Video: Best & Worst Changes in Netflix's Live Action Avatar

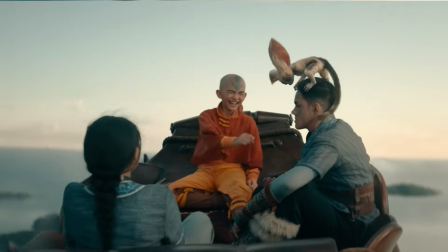12:16 Appa is similar, but he has a far larger presence, figuratively and literally, more importance and is essential to the story, so it's less of an issue.
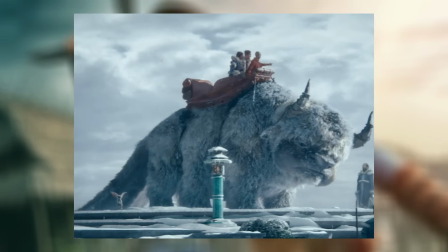12:25 I do think that they're probably going to have Momo be kidnapped alongside Appa in Season 2,
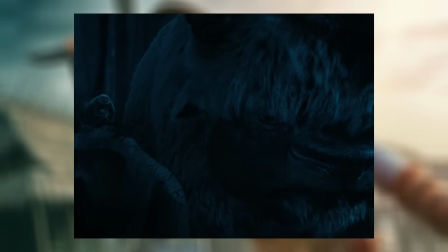12:30 as that'll be a lot cheaper, and it will cut down on CGI costs. They'll probably do it earlier in the season this time around as well.
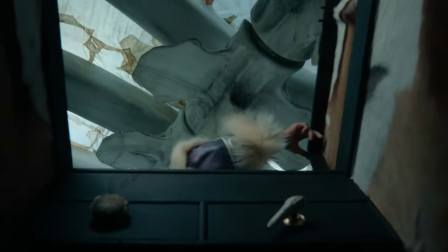12:38 Katara then finds the waterbending scroll in her bag, given to her by Gran Gran. The Pirates episode was cut, and it makes sense they'd have one in the Southern Water Tribe.
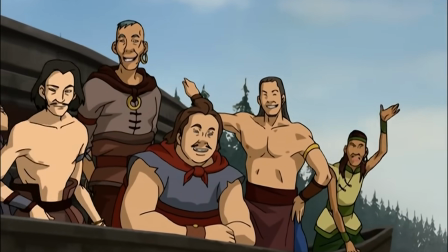12:46 That episode was fun in the original and all, but I wouldn't exactly say I missed the Pirates.
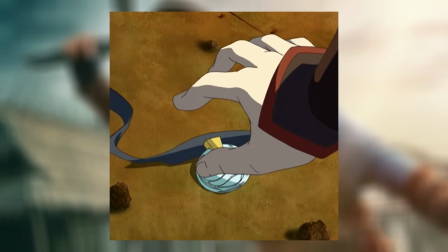12:51 The season also didn't do the story of Katara losing her mother's necklace, because the episode it was important to,
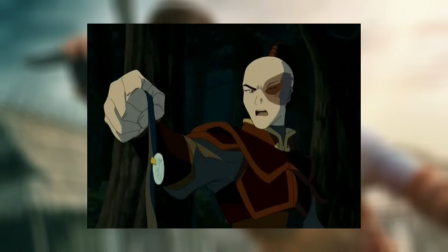12:57 Imprisoned and the Waterbending Scroll, were both cut, and I'm fine with that, although I do think,
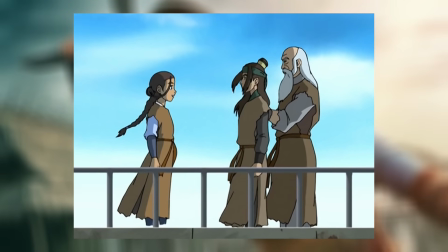13:02 like I said, Imprisoned might be adapted into Season 2, and maybe that's when Katara will lose her necklace.
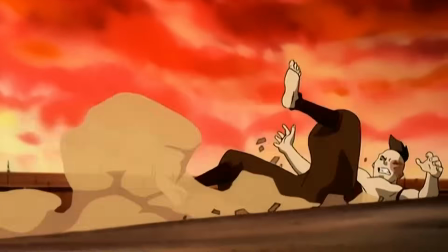13:08 Zhao and Zuko don't have an Agni Kai, which was initially disappointing, but makes sense as we get a different Agni Kai that is expanded upon with Zuko later in the season, and then their rivalry comes off as a bit more passive-aggressive,
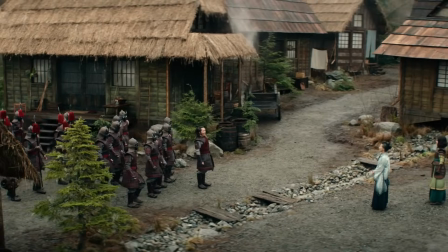13:20 which works I think just as well, Moving into the Kyoshi Warriors adaptation, it's Zhao who attacks Kyoshi Island instead of Zuko,
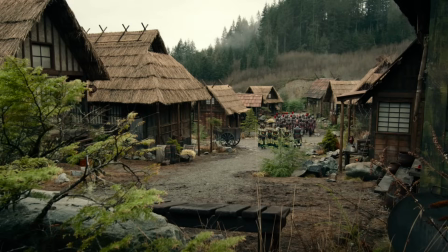13:26 who joins later, which worked well to establish Zhao as a slightly more prevalent presence throughout the season.
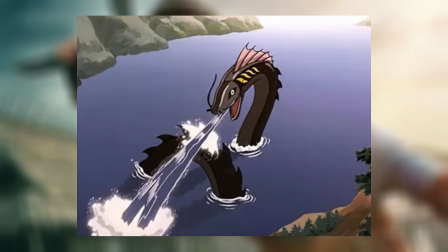13:32 The Unagi is completely removed, which makes sense, it would have been extremely costly to include it, and they really didn't need to do so, so that was a good call.
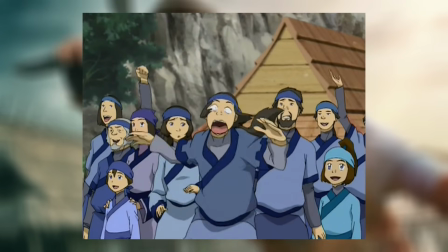13:40 On the other hand, I see no reason why they wouldn't have included the foaming mouth guy, it's an absolute travesty.
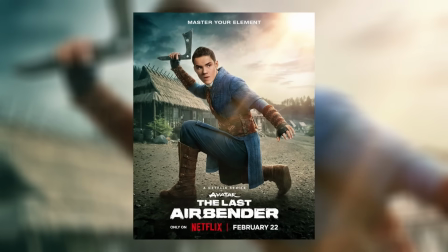13:47 And that brings me back to Saka,
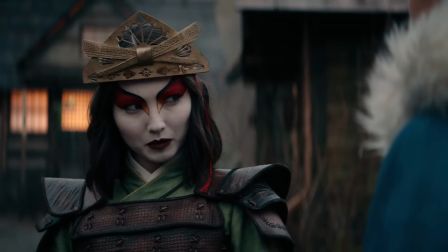13:48 and the removal of his early series sexism is just a bad change and it makes Sokka a less flawed character with a less interesting early arc.
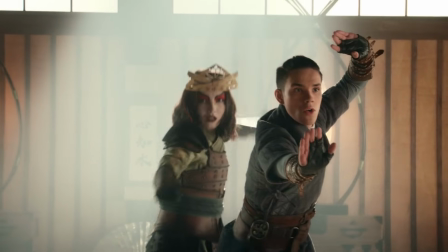13:56 And that also affects other things like making Suki feel less important to his arc and making Katara feel a bit more passive and docile in their relationship.
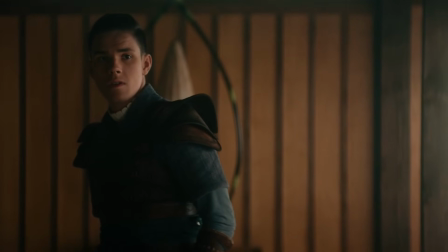14:04 When it comes to Sokka, this is the single worst change they made. I will say, since I just realized I never mentioned it in the script, but Sokka was pretty much perfectly cast.
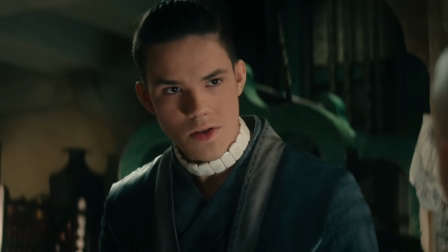14:13 The actor does such a good job with the comedic timing, he looks the part. He's really, really good in the role.
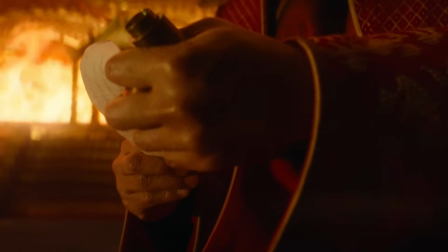14:19 The episode ends with Ozai appearing face and all significantly earlier than he did in the original,
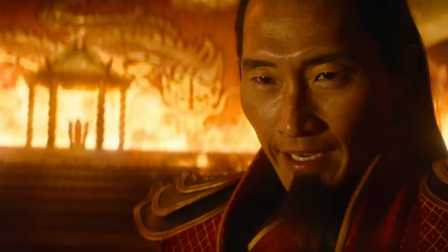14:24 and this is an example of something that worked really well for the original series that would not have necessarily worked nearly as well here,
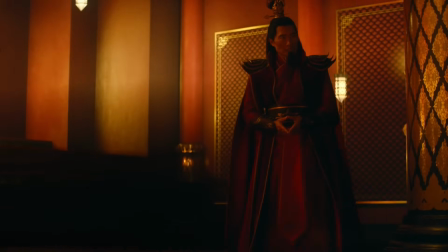14:30 considering Ozai isn't exactly a mystery to most audiences anymore.
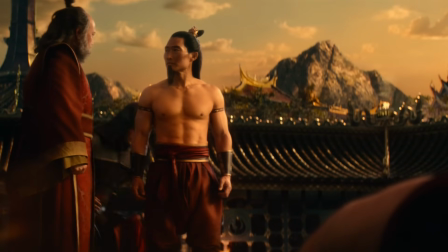14:34 They took the opportunity to show him in his full glory and include him in the story of the season, and I think honestly they did a great job with that.
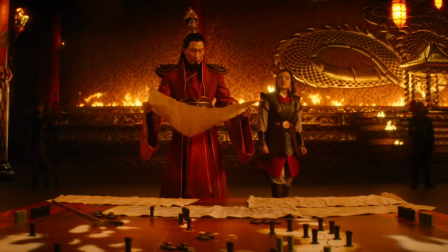14:41 There are the many characters that if I look forward, I could see them doing better in this series,
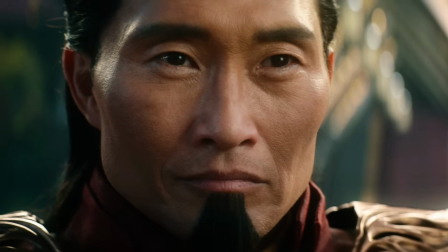14:46 like there are characters I could see them doing as well, but not many characters I can see them doing better.
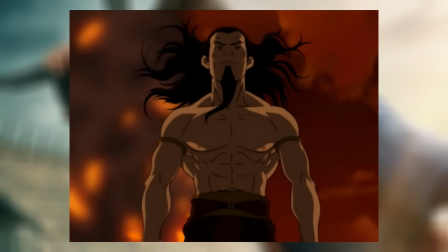14:51 Ozai in the original was pretty much just a pure evil villain and didn't really have that much depth to him.
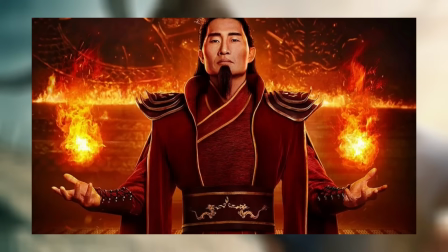14:57 If I'm being honest, he already has gotten more depth in his extended screen time in this season than he ever had in the original series,
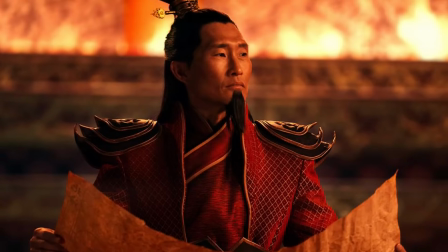15:03 so I could definitely see him ending up being a better big bad for the series than he was in the original,
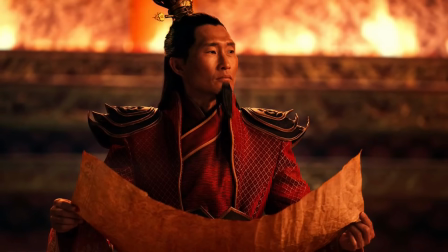15:09 but even if they don't, his inclusion in season 1 is something that I do think is kind of an upgrade over the original season.
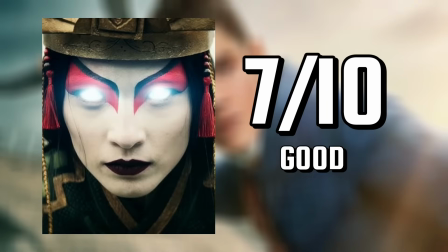15:15 This episode had some Some great moments, but it's one of my least favorite of the season.
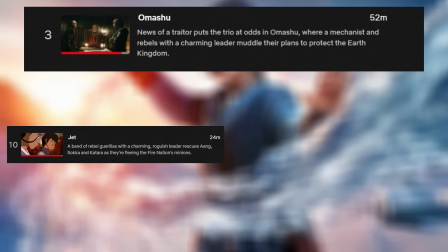15:19 Episode 3 is titled Omashu, and adapts Jet, the King of Omashu, the Northern Air Temple, and parts of the Waterbending Scroll,
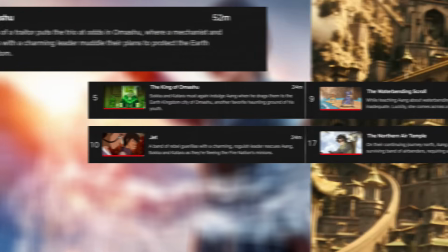15:26 by putting many non-Omashu related storylines into Omashu, which is certainly the biggest change off the bat.
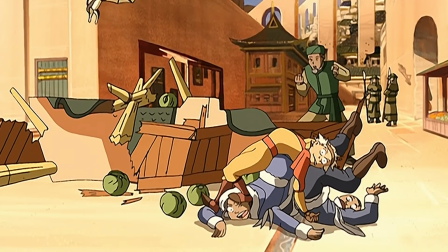15:32 In the original series, Omashu only appeared in The King of Omashu one 20 minute episode.
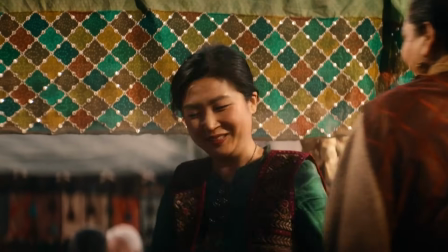15:37 Here it appeared in the equivalent to 6 episodes of the original series, which is a bit of a double edged sword.
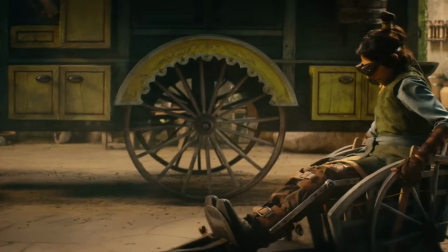15:44 On one hand, putting so many different storylines into Omashu does run the risk of making the Avatar world feel a bit smaller.
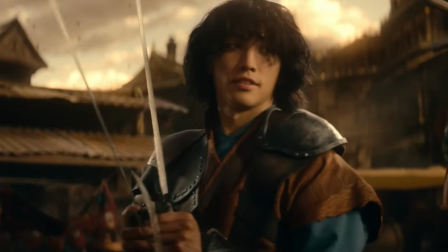15:50 On the other hand, Omashu feels infinitely more significant and more important and also more alive.
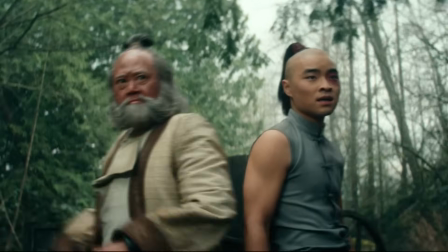15:57 It's chocked full of named characters and important storylines, which makes its eventual capture all that more significant.
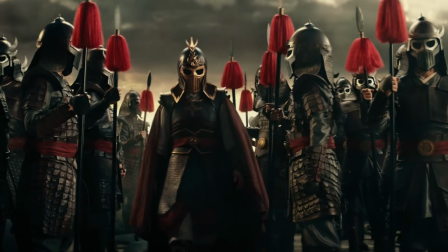16:04 This, in my opinion, is an absolutely worthy trade-off.
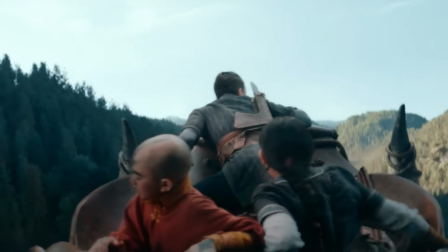16:07 The world still feels plenty big, especially when they're flying through a big empty mountain range or forest or over the ocean.
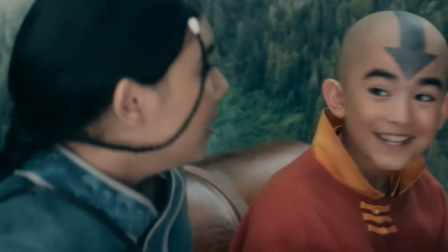16:13 It feels like the real world, so clearly we're not going to be stopping at every single joint.
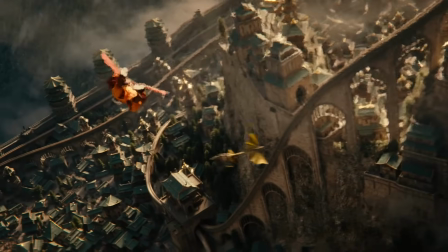16:18 We're not going to be seeing everything.